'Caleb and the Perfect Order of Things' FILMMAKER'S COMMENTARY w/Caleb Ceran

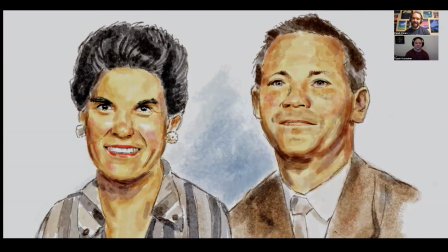35:12 it's it's almost like kind of restoring a bit of that person
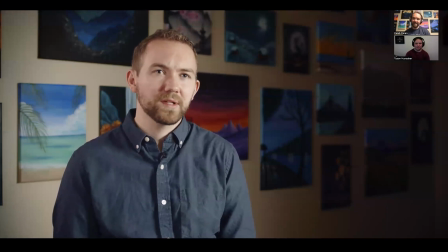35:18 and and i don't know kind of immortalizing them i
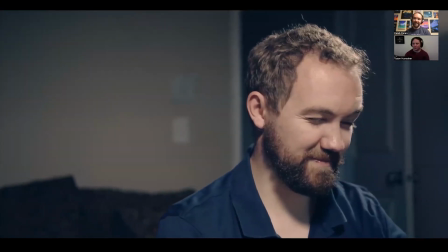35:26 just hear it also shot at uh rockwell charter high school thank you to them for letting
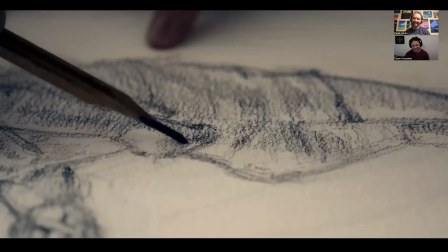35:32 me come and shoot in the classroom yeah yeah was also because kind of an underlying
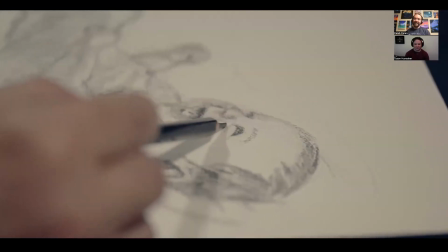35:37 anxiety i felt like now you'll hear that theme again from the beginning the
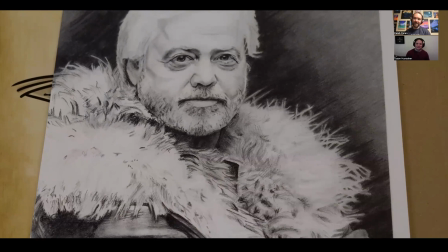35:44 theme that was at the beginning that my dad wrote and we're putting that back in um to kind of preface um a change and uh a
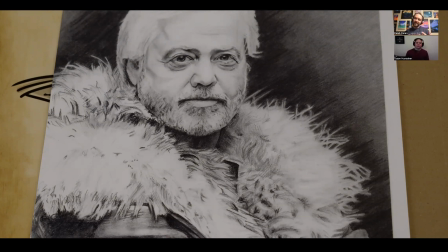35:57 paradigm shift and so that theme is kind of representing the black and white world that i lived in and that that world even though it was art and I and I feel like I did a great job with the art that I produced
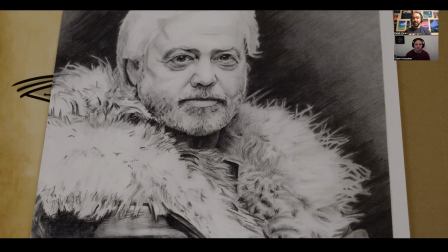36:13 and I enjoyed it and and people liked it yeah look at this thing oh thank you yeah that's Meryl Osmond the the singer um I got to give that to him personally and last I heard it's hanging in his living room so that's really fun um
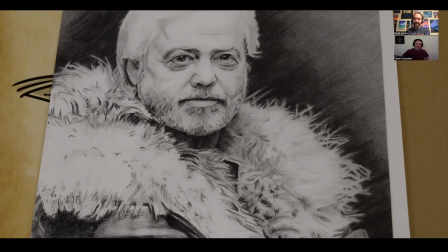36:29 and and he signed a a print for me and uh I got to give him the original, you know, but, but yeah, this, this music prefaces that, that black and white world that I, or represents that black and white world that I lived in. And, and I just think that that theme, it's,
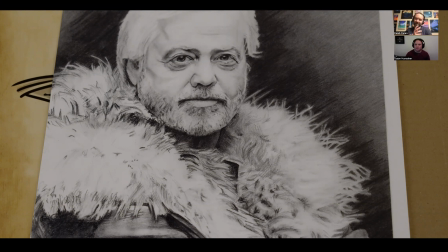36:49 it's just a little bit mysterious, a little bit kind of like, there's a little bit of tension to it, I guess. It's not, it's not this super, you know, there's not that resolution yet and so that's what we're just trying to build up to with the music
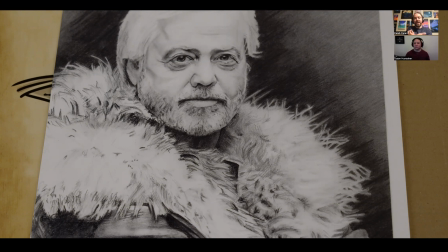37:05 and um trying to make it feel like there's just a little bit of that conflict right just that little bit of like man maybe there's something missing um to to my to my art maybe you know maybe I need to branch out and try that you
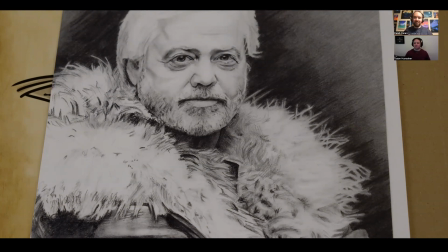37:23 know that color because I was I was afraid to paint for the longest time I just thought I can't do it I need I need formal training or something like I thought it was way way harder and way out more out of my reach than it really was yeah we talked a lot about structure throughout this entire project and structure was something that I
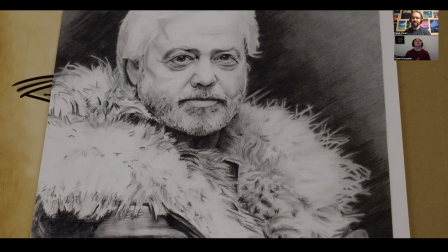37:43 that I really tried to focus hard on was um a character journey of sorts but it you know obviously it's non-fiction it's a documentary based off of you know obviously a real story but yet there is a a structure to the change that a character goes
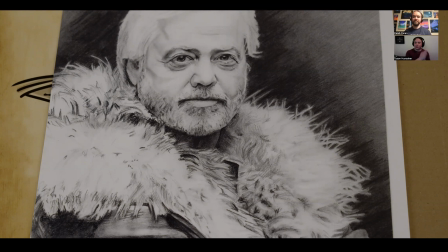38:03 through of the person that we know when we start the film versus the person that we know at the end and how they've changed and we wanted the music to reflect that in every little bit we were intentional on how these themes that Caleb
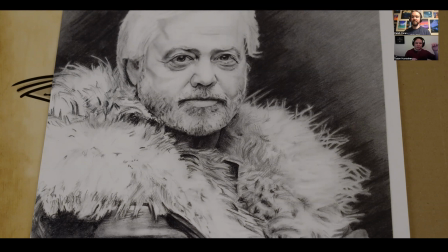38:18 was writing was being set up in act one, developed in act two, and then paid off in act three. Absolutely. In fact, every part of this film was set to
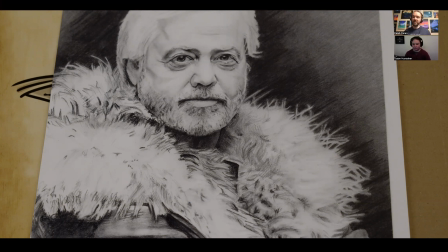38:37 music that was very intentional and very specific to the moment and to what was being said. And, you know, if you could see in my notebook when I was taking notes and on what time we would have it to the second when the music should start,
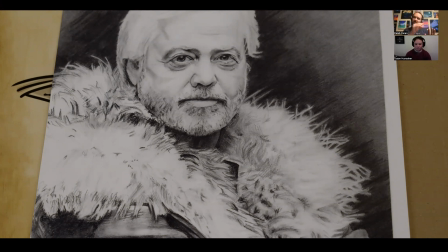38:55 what music it was, what it should feel like, you know, what it should sound like. And, and, but the cool thing about it was that it wasn't forced to be that way. It wasn't like we were, I don't know, it didn't seem too manufactured.